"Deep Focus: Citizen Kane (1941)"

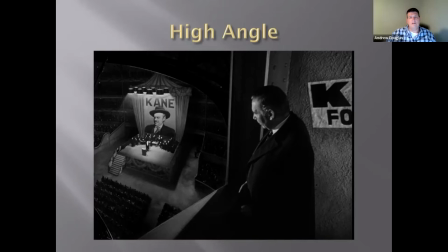974s
I would suggest that it's done because this is shortly before Getty's sort of drops the hammer about, or drops the bombshell, I should say, of Kane's affair. And so whether you want to think of it as Getty's has the upper hand,
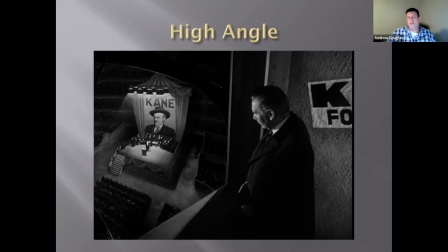990s
or he's sort of looking down on the man whose political aspirations he's going to crush or what have you, we can imagine how filming this moment this way
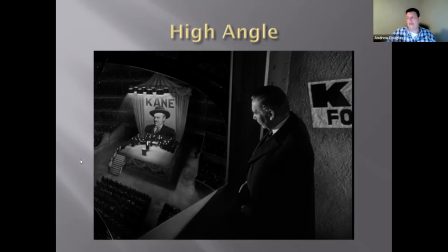1006s
was added to the meaning that was being conveyed by Welles and Tolan.
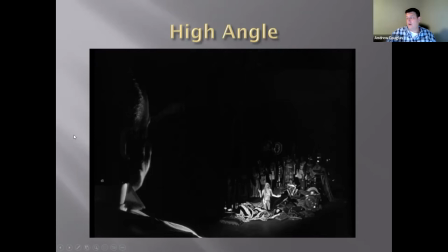1012s
Here's another high angle shot. This is when Kane is watching Susan Alexander's performance, as we know, that she wasn't really too keen on doing,
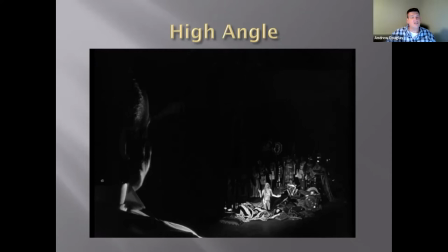1029s
and a performance that isn't going well, and a performance that isn't pleasing him. And one of the things that strikes me during this portion of the film is how uncomfortable it is,
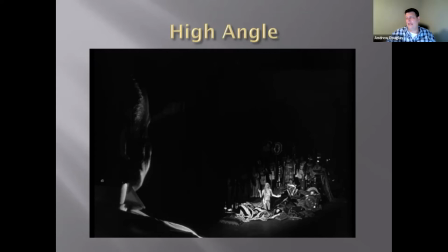1044s
how cringy it is, basically, how we feel for Susan, how even to an extent you feel for Kane, and the sense of how he has tried to control her career and her life, I think is made very evident,
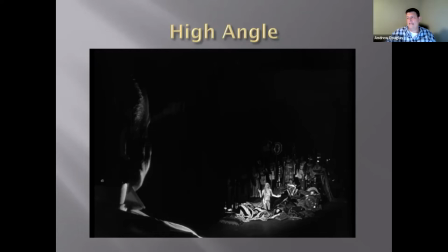1062s
not just by the fact that this is a high angle shot with him in the foreground and he looms so largely and she looks so small, almost like a sort of, you know, an ant under a magnifying glass that he's staring at.
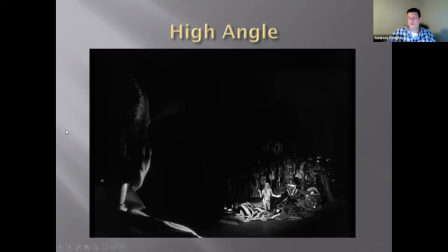1075s
There's a power difference here that the choice of the high angle shot helps to underscore.
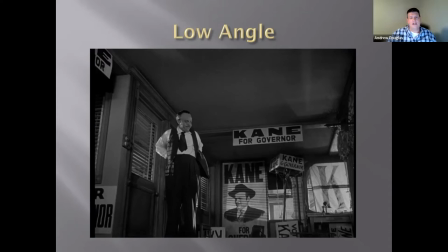1086s
The opposite of a high angle shot is a low angle shot. And this is used to communicate different things typically, although there can be some overlap.
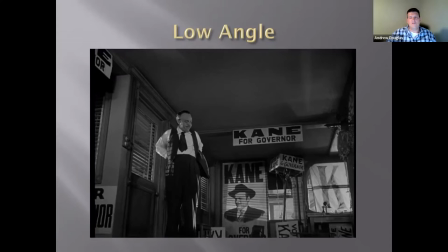1099s
And if any of you has seen any images from production stills from the making of Citizen Kane, or seen any of the movies that have as an element of them the making of Citizen Kane, you undoubtedly saw where they were breaking through the floor of the soundstage
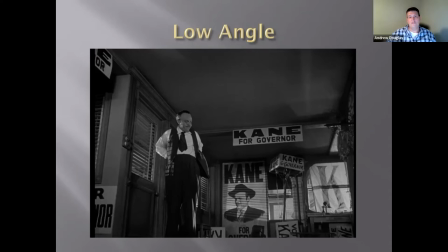1116s
and digging holes so they could put cameras right at floor level or even below to shoot up like this. The idea that they had to put ceilings on all of the sets undoubtedly bothered many people involved with the production.
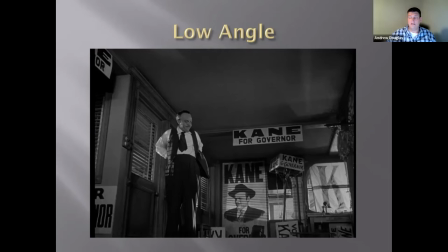1131s
That was certainly far from standard operating procedure. It also would make lighting more challenging, a challenge that Tolan probably appreciated. But here you can see a shot that
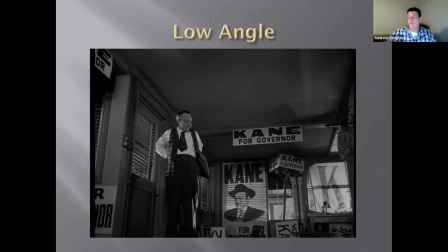1145s
very often a low angle shot is used to make someone seem more imposing, to make them seem larger. We don't really get that sense here. I don't particularly get that sense here. And if we recall when this is in the movie, that meaning isn't really there.
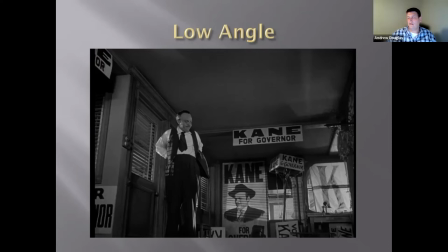1163s
I think this is a low angle shot, probably because of the ceiling that somehow makes the subject, Kane, seem small, smaller than we typically see him depicted in the film.
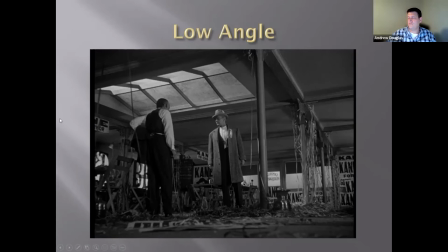1174s
And I think that makes more sense given where we are in the movie. Here's another low angle shot. And of course, this is
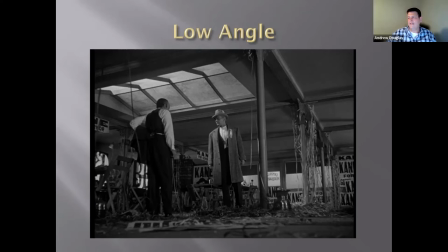1189s
one of the confrontations between Jedediah and Kane, and questions of integrity and promises made, and power struggle and things like that come to the fore.
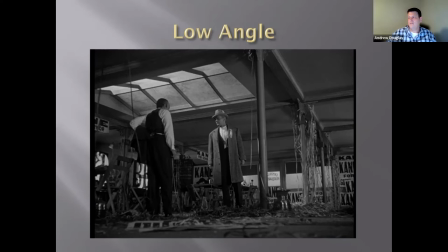1205s
And again, I think that this low angle shot looking up at the two of them, again, makes them seem like relatively small players in a much larger drama.